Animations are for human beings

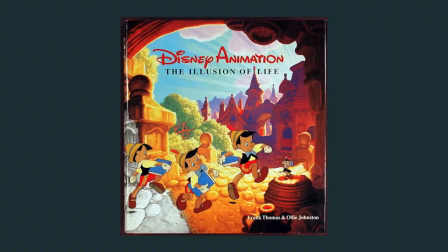(4:13)
Donc le premier, c'est celui de la mise en scène, c'est un peu un principe central,
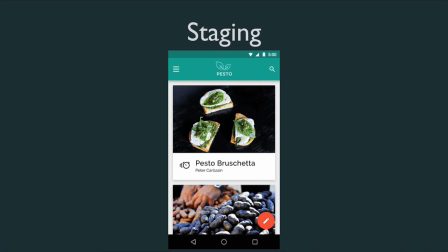(4:19)
qui est que j'ai une scène de départ, une scène d'arrivée, je dois avoir une continuité entre deux états. Donc si je prends par exemple ici, c'est un exemple de très mauvaise mise en scène, parce que j'ai un bouton rouge qui arrive de la gauche, je ne sais pas trop pourquoi, j'ai des éléments qui sont animés un peu partout.
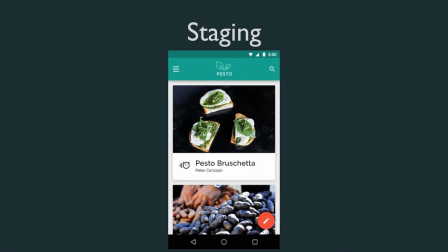(4:38)
C'est un peu impossible pour un utilisateur de comprendre ce qui se passe. Donc le principe de mise en scène, c'est vraiment avoir de la retenue et animer ce qui a du sens. Donc si je veux faire ça un peu plus correctement, au final, voilà, j'ai un titre, une image qui sont en commun entre mes deux scènes. C'est uniquement ça que je dois animer. Et tout de suite, j'ai quelque chose qui est vraiment beaucoup plus lisible pour un utilisateur lambda. Et ça, ça permet d'avoir un utilisateur qui passe beaucoup moins de temps à apprendre à utiliser l'application. Parce qu'encore une fois, l'utilisateur, il n'est pas là pour passer son temps à apprendre l'application, il va juste pas le faire.
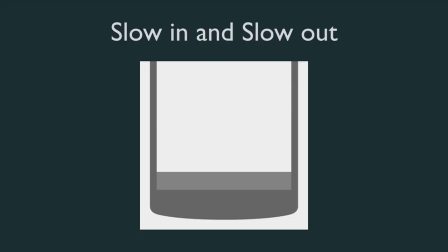(5:13)
Quand on commence déjà à animer les bonnes propriétés, c'est intéressant. Et en plus, il faut un peu savoir comment les animer. Et encore une fois, on veut imiter la nature. Et donc, dans le monde physique, donc il n'y a pas d'objet qui bouge de manière linéaire, instantanée.
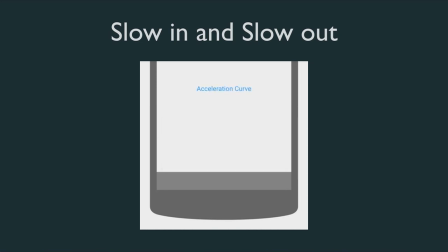(5:30)
Il y a tout le temps des accélérations, décélérations. En particulier, quand vous avez un objet qui va rentrer dans une scène, vous allez vouloir le faire décélérer jusqu'à son point d'arrivée. C'est un principe tout simple, mais qui permet d'attirer l'attention de l'utilisateur sur le point d'arrivée de l'objet, et donc sur le fait qu'il y a quelque chose qui apparaisse. Si vous faites des études utilisateurs et que vous essayez accélération versus décélération, vous allez voir qu'il y a une grosse différence de compréhension de vos utilisateurs entre les deux types d'animation.
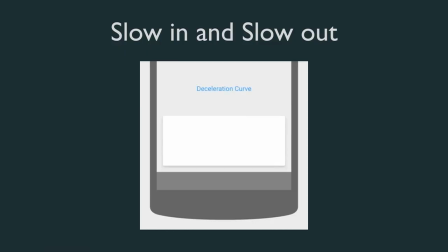(6:00)
Et donc, même chose en inverse, si vous avez un objet qui quitte une scène, voilà, au contraire, vous voulez le faire démarrer lentement et accélérer de plus en plus pour, au début, attirer l'attention sur le fait qu'il commence à bouger et après, juste sur le fait, ok, il est en train de quitter la scène, oublie-le. Un autre principe important, c'est le timing d'une animation.
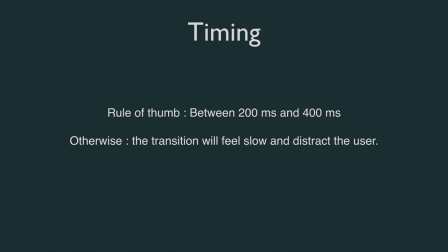(6:18)
À la louche, il faut être entre 200 et 400 millisecondes. Moins de 200 millisecondes, c'est une animation super rapide que personne ne va voir et même de bonnes chances d'être saccadée. Même si elle n'était pas, de toute façon, elle est trop rapide pour être perçue.
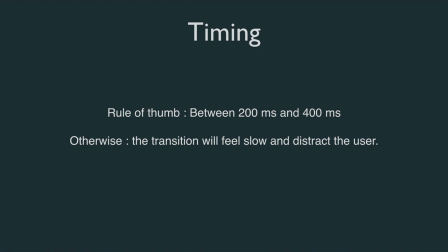(6:33)
Au-dessus de 400 millisecondes, bah, on se retrouve avec une animation qui est beaucoup trop lente et du coup, l'utilisateur perçoit votre application comme lente. Alors que c'est juste une animation qui tourne, mais comme elle empêche d'accéder à l'application, c'est problématique. Donc il y a cette petite fourchette qu'on retrouve dans un peu tous les frameworks d'animation, où généralement 300 millisecondes, c'est la valeur par défaut de la plupart des animations. Un autre principe, c'est celui que dans la nature, les objets ne bougent pas en ligne droite. Ils sont contraints par la gravité. Et donc, si vous avez un objet qui va traverser une surface, il va forcément se déplacer en arc.
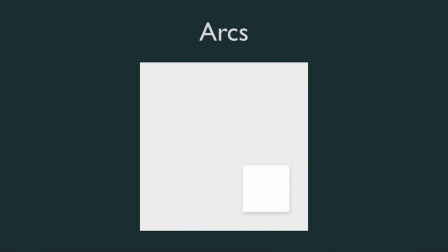(7:11)
Donc, si on combine un peu tous ces principes, vous voyez, il ne déplace pas non plus les vitesses constantes, on se retrouve avec des animations qui sont beaucoup plus simples à percevoir pour l'œil humain parce que c'est le type de mouvement que l'œil humain a évolué pour percevoir. Donc, avec de l'arc, du timing, et ainsi de suite. Si vous voulez aller plus loin, parce qu'on va vraiment juste débroussailler les quelques principes de base d'animation,
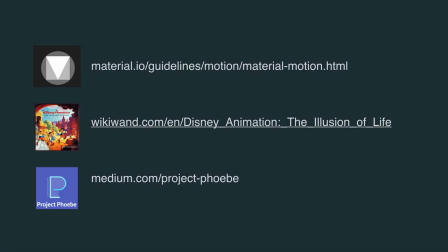(7:36)
il y a déjà l'aspect matériel qui détaille bien les applications pratiques sans expliquer la théorie derrière, mais qui a juste des petits conseils pragmatiques sur comment faire une animation.
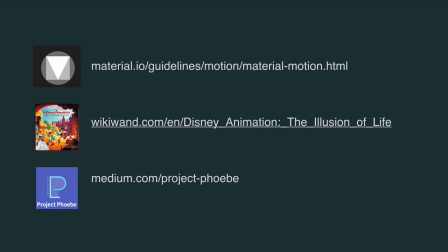(7:51)
Donc, L'illusion de la vie, donc c'est un livre, un pavé de 500 pages écrit par les animateurs Disney, qui détaillent vraiment tout leur processus de pensée et comment ils sont arrivés à ces principes. Donc, soit par la culture générale, pour comprendre comment tout ça fonctionne, c'est très intéressant à lire.
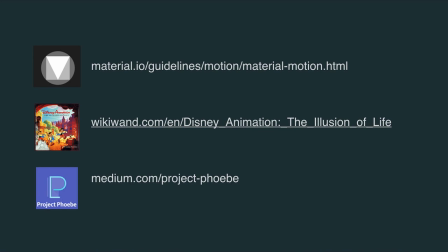(8:08)
Et pour aller encore plus loin par rapport à ça, on en arrive à pousser la notion de design mutatif, donc c'est le projet Phoebe.